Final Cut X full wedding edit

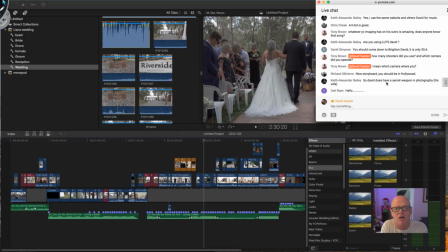33:25 Because she's always, as a male, it's hard sometimes to really touch and things like that, the females, whereas if, you know, there's something wrong with the dress, I will do it sometimes, but Kerry's the main one that will be fluffing the dress,
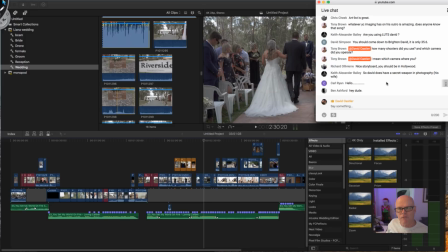33:39 doing things like that, but also she's an incredible photographer, so she, you know, she's great in that aspect as well. Kerry always shoots weddings with me.
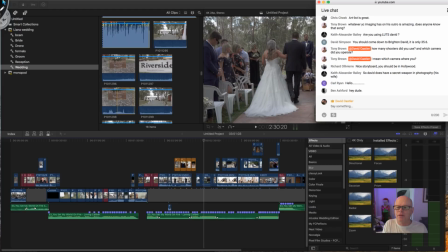33:54 Carl's saying hi, and Ben's here as well. Hey, Ben. So let's go back to the timeline of this.
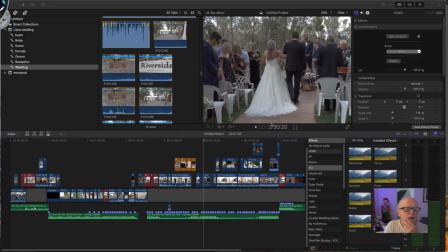34:00 I'll just drag this out the way. So we'll keep going.
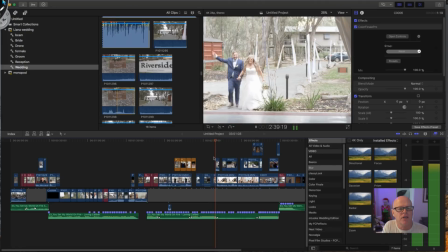34:06 So you can see then that they're basically signing the register. I asked them to have a kiss. They're walking in to do the into the reception. That was a little overexposed, but I had to. The problem was I was inside here. When they're walking in, I was actually inside this tent.
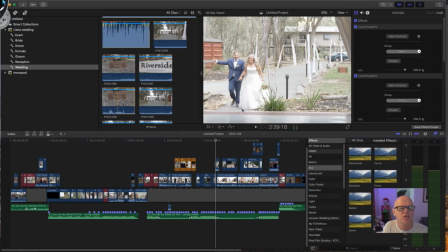34:23 To get them to be bright enough, I had to overexpose a little bit, but it still works. You can see as they walk in, I wouldn't have had anything if they weren't exposed that way, so I did have to expose a little bit. And during daylight, I just didn't have enough lights. I did use lights later on, but during daylight here, I didn't use lights.
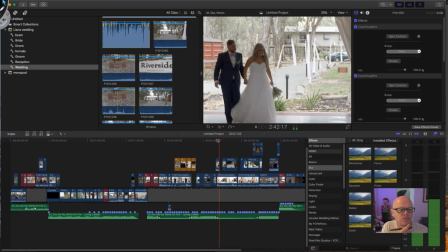34:40 Like I said, it then went to the
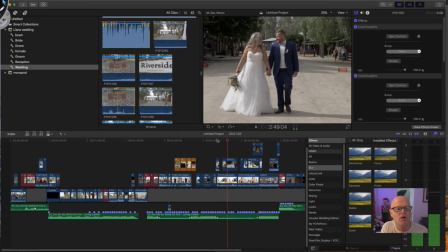34:44 Matron of Honour speaking, and again she's talking about how much she loves the bride, so I'll go back to more formals, things like that working here.
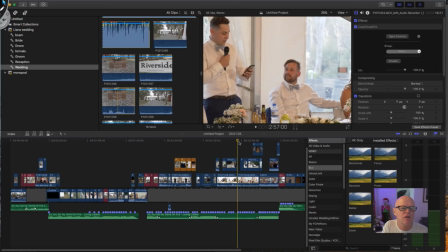34:53 And again, if we keep going on, then it goes to the best man. Sometimes I don't use so many speeches. Sometimes I'll only use the father of the bride. It just depends on what I'm feeling and what I get from the actual shooting. I actually asked the bride, to be honest, for a different location to do these, and I was a little bit disappointed that the bride
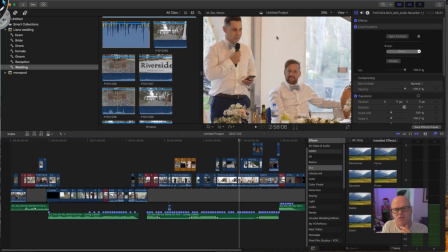35:12 didn't want to move from this location because I don't like this background at all. I asked her to move in front of the people, and I could have had this beautiful bokeh, which you'll see later on, was so much prettier, but unfortunately the bride didn't want to do it. And you have to
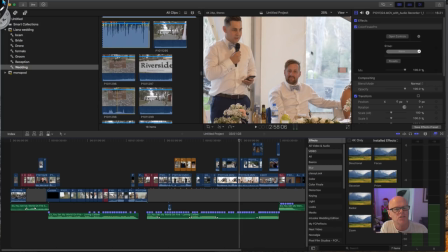35:27 remember, it's their day, so you have to do what they did. But I was just a little bit disappointed that they didn't want to move away from that area. Unfortunately, they can't see what we can see. They don't see the aspect of it.
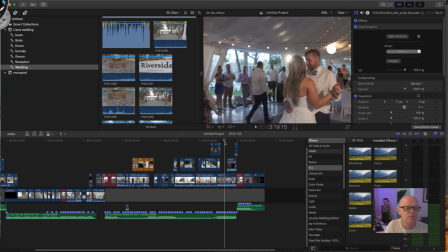35:38 You know, I wanted to shoot them to show you. I wanted to shoot them with this background in the background here. I wanted to sort of stand them in front of here and have the people behind with all of these lights and everything behind, which would have looked gorgeous.
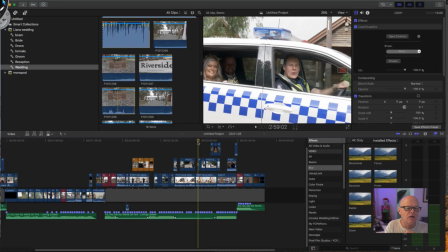35:52 And I did ask her that, and I did say to that, you know, I'd really prefer you to be standing
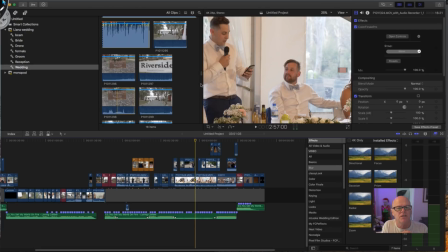35:59 outside that section, but she was insisting that she wanted to go in that location. So you have to work with what you've got. But that was an issue. I would have liked them to move, but you know, we've got to work with these things.
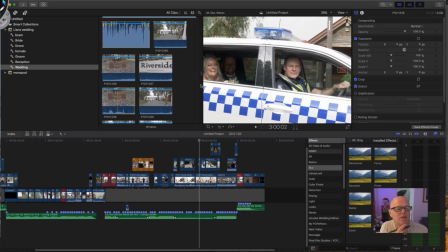36:13 Again, this was really funny because a local policeman stopped and we asked if they could get in the car. So I did shoot that with them inside the car, which was a little bit of humour that I thought was quite funny.
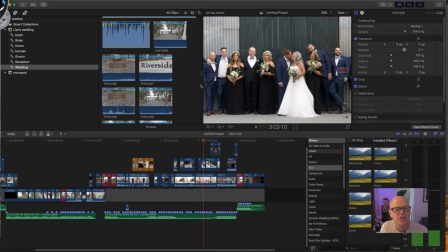36:25 They really liked it too. And this was just a section in front of this old building. Like I said, it's all cut off.
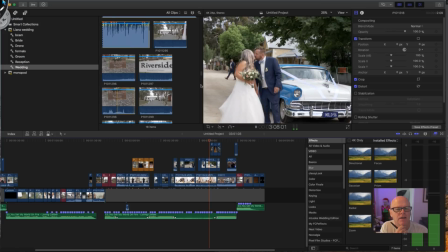36:30 You can't tell cropping by this video you're looking at. Again, they wanted to show the car that was hired.
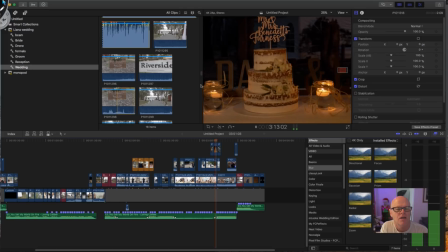36:34 This was just a little bit of this B-cam footage that I used, and just brought this in a little bit later on.
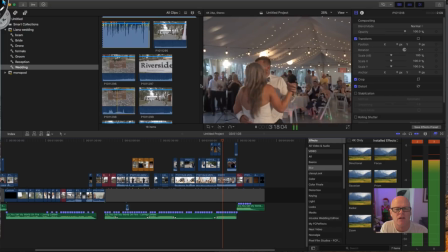36:40 Again, I was shooting at night time, just trying to get the lights and the feel of the whole place.
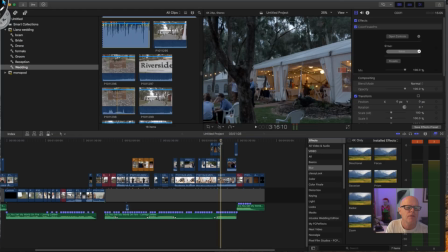36:45 This was dancing. This was done with the A6500 on that gimbal. So I shot that and just basically rotated around them.
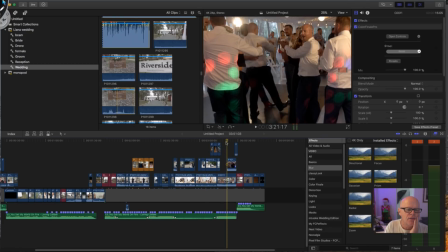36:53 Now I had two separate cameras working here. This one is switched to the camera which was on the tripod.
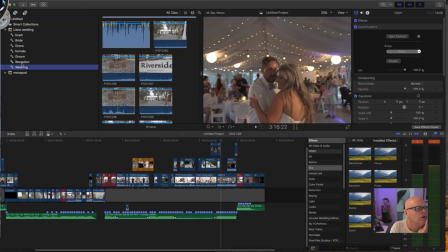37:00 This was the dancing. Now I'll show you the reception because I'll show you how the two of them work. If I can find the gimbal.
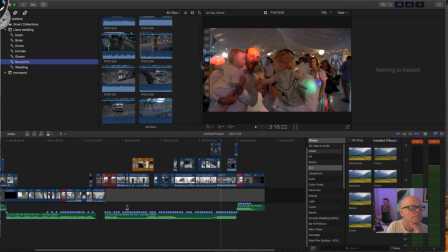37:13 Where is it? I think it's up here actually.
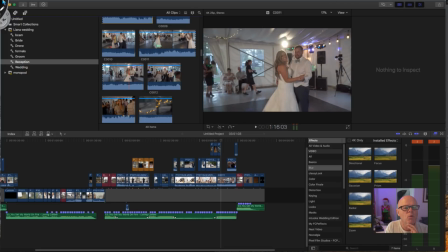37:18 So this was me walking around with the actual... Now you can see Kerry working in the background here. That's Kerry working around in the background. Now I also had the two cameras as well. So I've got the gimbal in my hand and I'm taking photos.
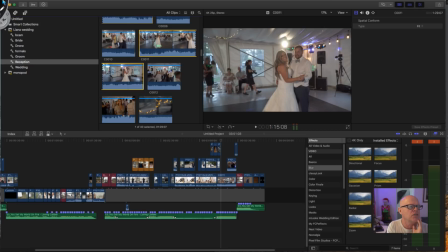37:35 So Kerry will always be opposite to me. You can see that I've used ice lights. So I've lit the two of them up with ice lights. There was one ice light there and there was another ice light that was actually over this point here on stands. And that is giving them that little bit of fill that you can see there. So I actually have given them a little bit of fill. Otherwise they would have been lost.
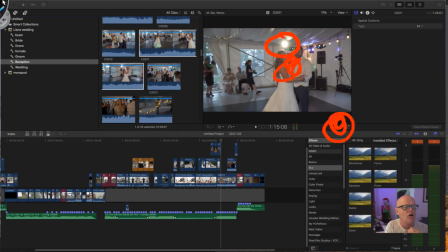37:54 So Kerry hasn't even used flashes here because they are lit by these ice lights that are actually showing through here, and you can see the rim that's coming through. So I love to shoot that way with continuous light in receptions.
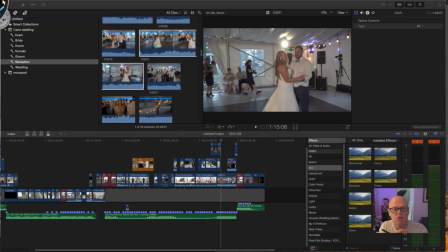38:08 It's really good to have that continuous lighting, and I very rarely use on-camera flash anymore for dancers. It's mostly done by these ice lights, or the Neo Roto lights that I'll use and just light them up, and I've got the two of them that I tend to use.
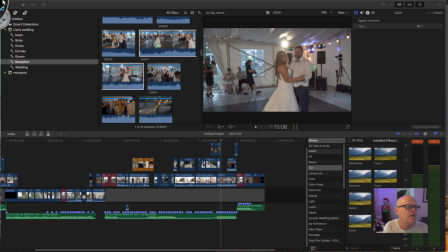38:26 So Kerry will keep walking around. If you actually look at what's happening here, she will keep walking. Oh, now let me just come back a little bit because you'll see where I've got my GH5. You can see there. So the GH5 is actually sitting over here.
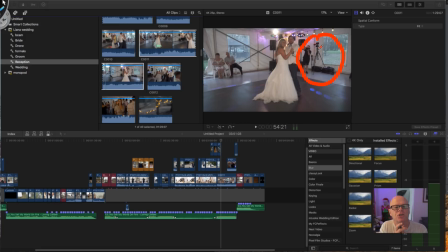38:46 So I've got the GH5 on the tripod, basically shooting them continuously from that location. So that's the safe shot. So again, I've always got to make sure that I've got a safe shot that's actually running all the time.
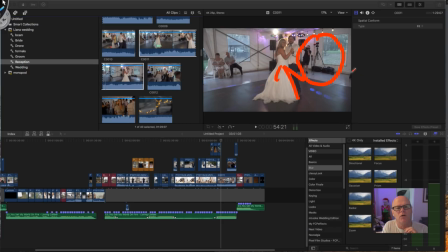39:00 And then you'll see Kerry's opposite me again. I'm shooting in this direction. So we're not in each other's way because Kerry will be trying to get a different shot from the other angle. And I've also got that gimbal that you're looking at that is letting me rotate through this section.
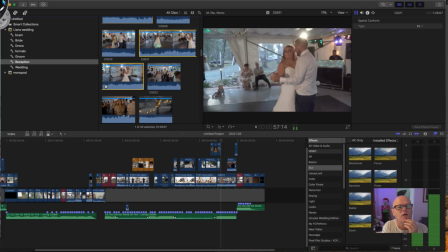39:16 And you can see as I keep going around, you'll see how I'm just moving around the location.
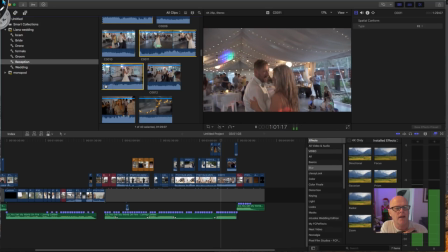39:21 You'll probably see the other ice light when we move around. There it is there. So there's the second ice light sitting right there. And they're not basically large, so you don't really notice them as being, you know, in the way and stuff like that.
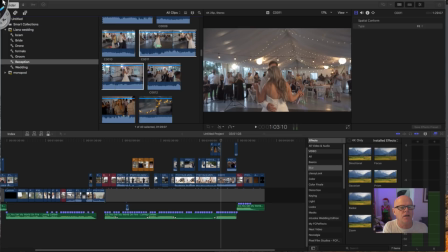39:36 So it's really good because they're out of the way. But they definitely give me enough fill to be able to, you know, let me get the image without using flash light, because I really have gone off using flashes in receptions.
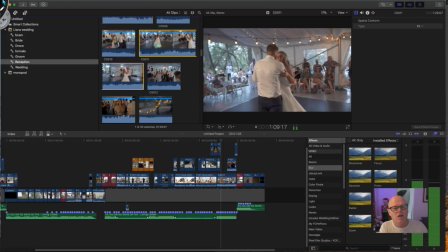39:49 I like to get the ambient light that's actually there. And like I said, I've only used a fraction of this when I've actually gone around.
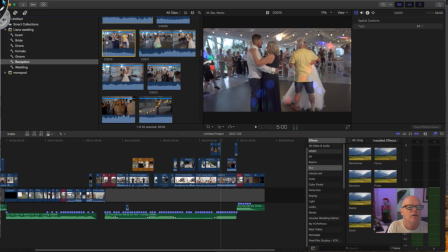39:55 So that's that angle. But if you look at the other angle, you can see here that this is the safe one from the actual GH5. Oh no, that's still me moving around. I think it's here actually. No, it's not that one.
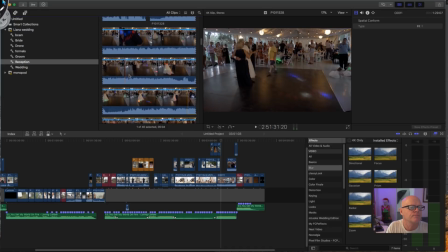40:10 I'm just trying to find the GH5 footage. Oh, it's here. So this is the GH5 footage. So you can see that this is just my safe shot. Oh, you can see me moving around there. So if you look at that, you'll actually see me walking around.
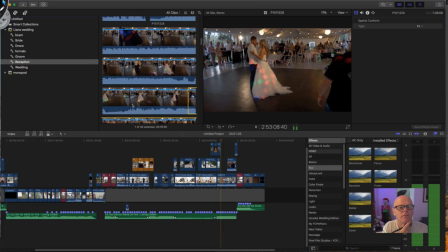40:28 So you can see how I've got that on the gimbal at this stage. So I'm just sort of following them around. Like I said, Kerry's shooting from that different angle. And we'll just sort of rotate opposite each other. This is where communication's really good, because you can sort of see how we both basically stay out of each other's way.
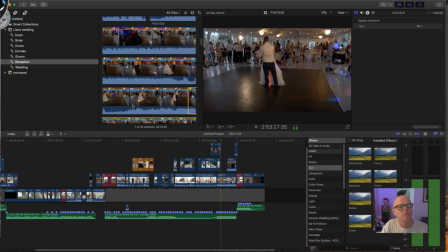40:47 Like I said, Kerry was in the bottom right-hand corner here.
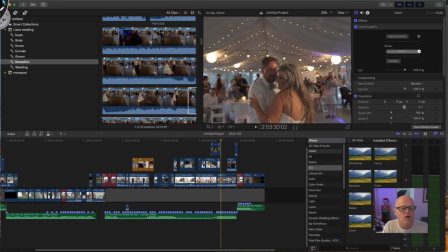40:50 So I've got a safe footage from the GH5, and I've also got the footage as well from my A6500 that I'm using on that gimbal.
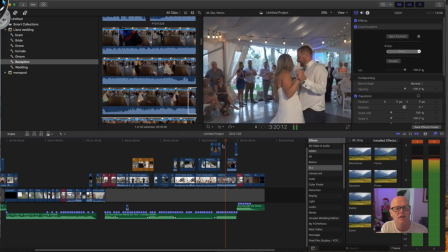41:00 I love using the gimbal because it adds that beautiful movement that you can see here that I think is really pretty when you're actually doing, you know, moving around.
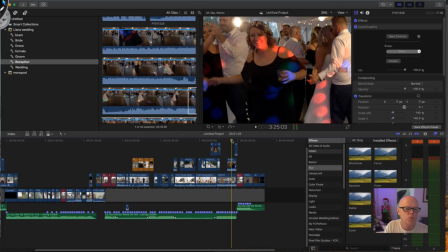41:08 It's much nicer than having just that safe footage. See, I've switched to the safe footage here, which is just the GH5.
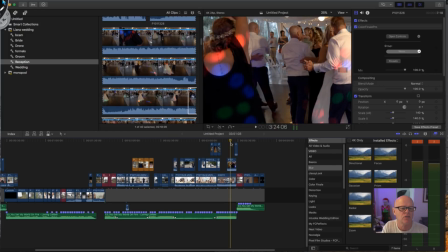41:14 Again, don't worry about cropping here because it's just this on-screen part you're seeing. Just a little bit of the dancing.
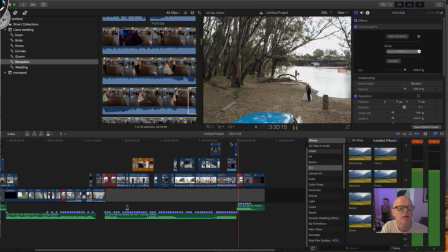41:20 And then I've basically just shot some stuff at night time. And then this is obviously the drone that I've shot here.
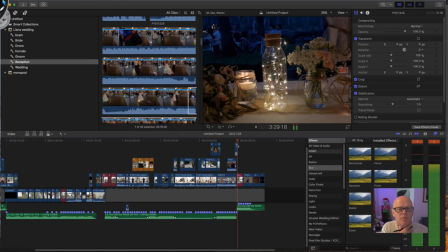41:27 Coming over the car that they used. I asked them to just do a little bit of dancing, that, you know, they were dancing there in the background.
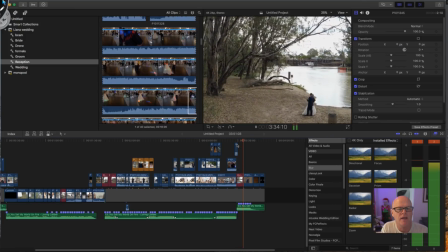41:34 And again, this is how I finished.